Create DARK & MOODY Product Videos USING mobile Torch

yes I'm gonna show you how to do that with this and today's product is gonna be this let's go
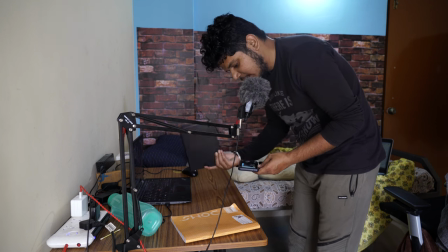okay this is the table which I'm gonna use right now and as you can see I have placed some black thing as a background so that it it feels as it's a complete
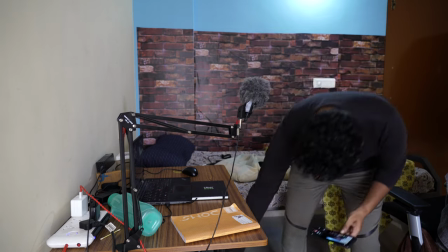dark background as well as foreground so if I just put the part up here and switch on the torch over
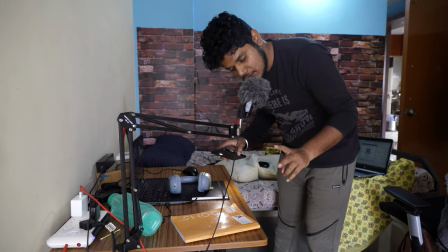here and imagine there's a camera over here because I don't have a second camera that I can put the same camera and shoot simultaneously I'm just gonna use this
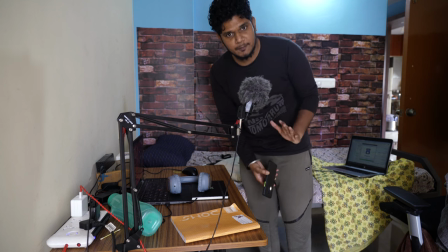camera as a reference and I want you to imagine there is a camera over here wait I'll put a PNG over here there I'll
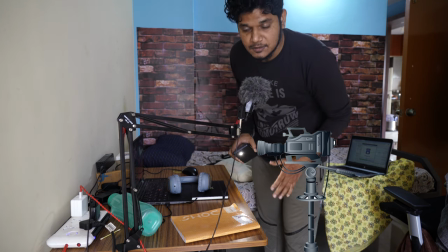put the camera over here in a certain angle and I'll just go like this I'll adjust the certain settings for the shots which i'm taking if i want to zoom in on
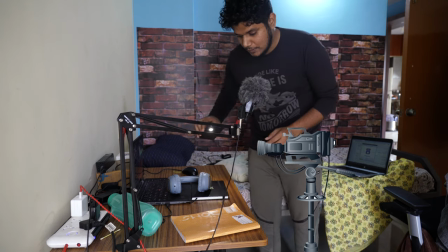the logo or a white shot whichever it may be i'll just go like this sometimes i'll just go like this sometimes
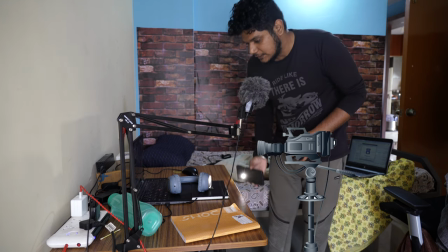or i'll just go this from under the table it all
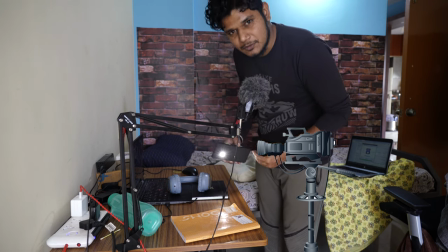creates a unique perception of the product i'll show you how
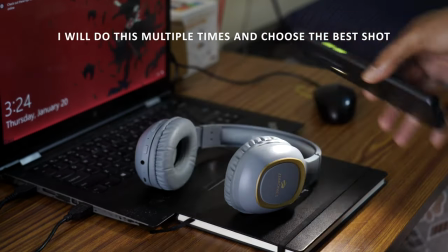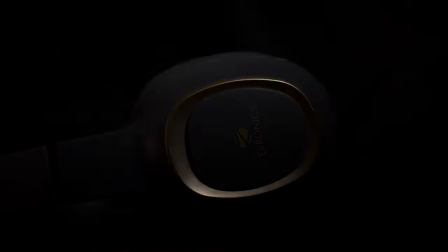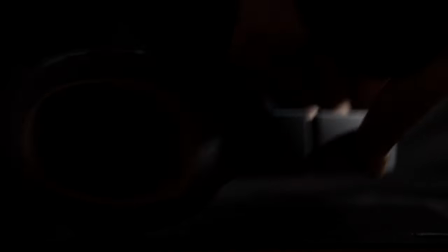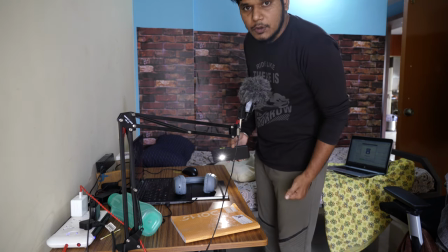so this is how you do a product shot i'm going to show you how to
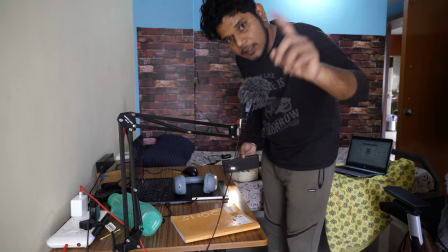edit the product shot as well let's cut to that well
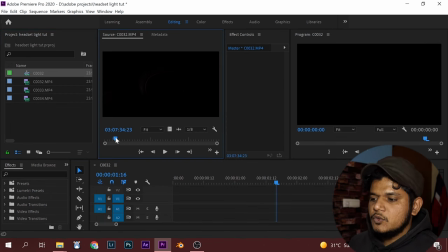it's so slow you never know just go with it okay choose for the exact spot where the light turns from left to right or right to left not in the middle so in here it's starting from right to left so let's bring back put an in point over there by pressing I in your keyboard move
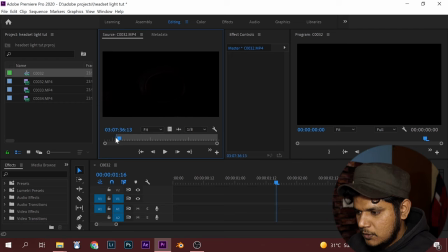forward by pressing right arrow until it gets dark and press O and that's your out point so bring the file over here to the timeline and let it play and also since it's a static shot where it
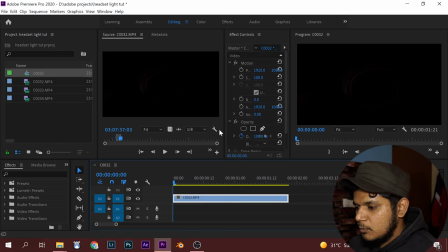has put in the tripod right so to bring a movement into this shot click scale go to the end of the video uh give it like 140
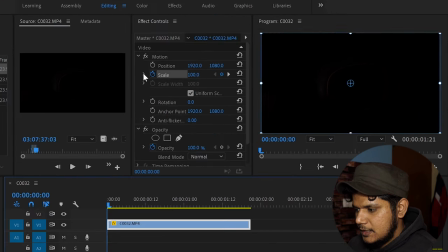come back and check it so
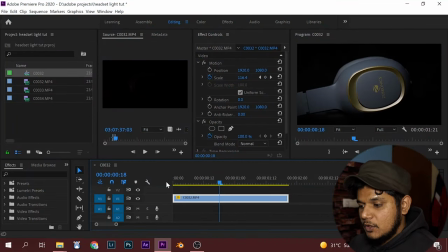now it has a movement as well as dramatic way we are going to put the music later but usually you have to prefer the music first listen to the music first and then shoot the video accordingly but i'm just focusing on the video right now let's go for the another frame where i
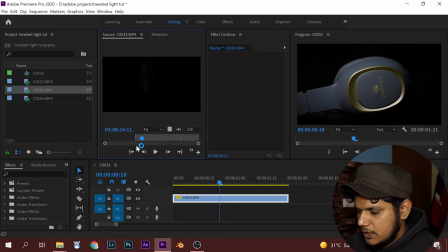zoomed into volume button again press i and choose a spot and press o bring it to the timeline and let it
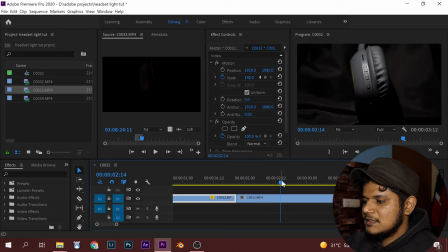play since we can see all other background areas where it has some irregularities right we can just zoom in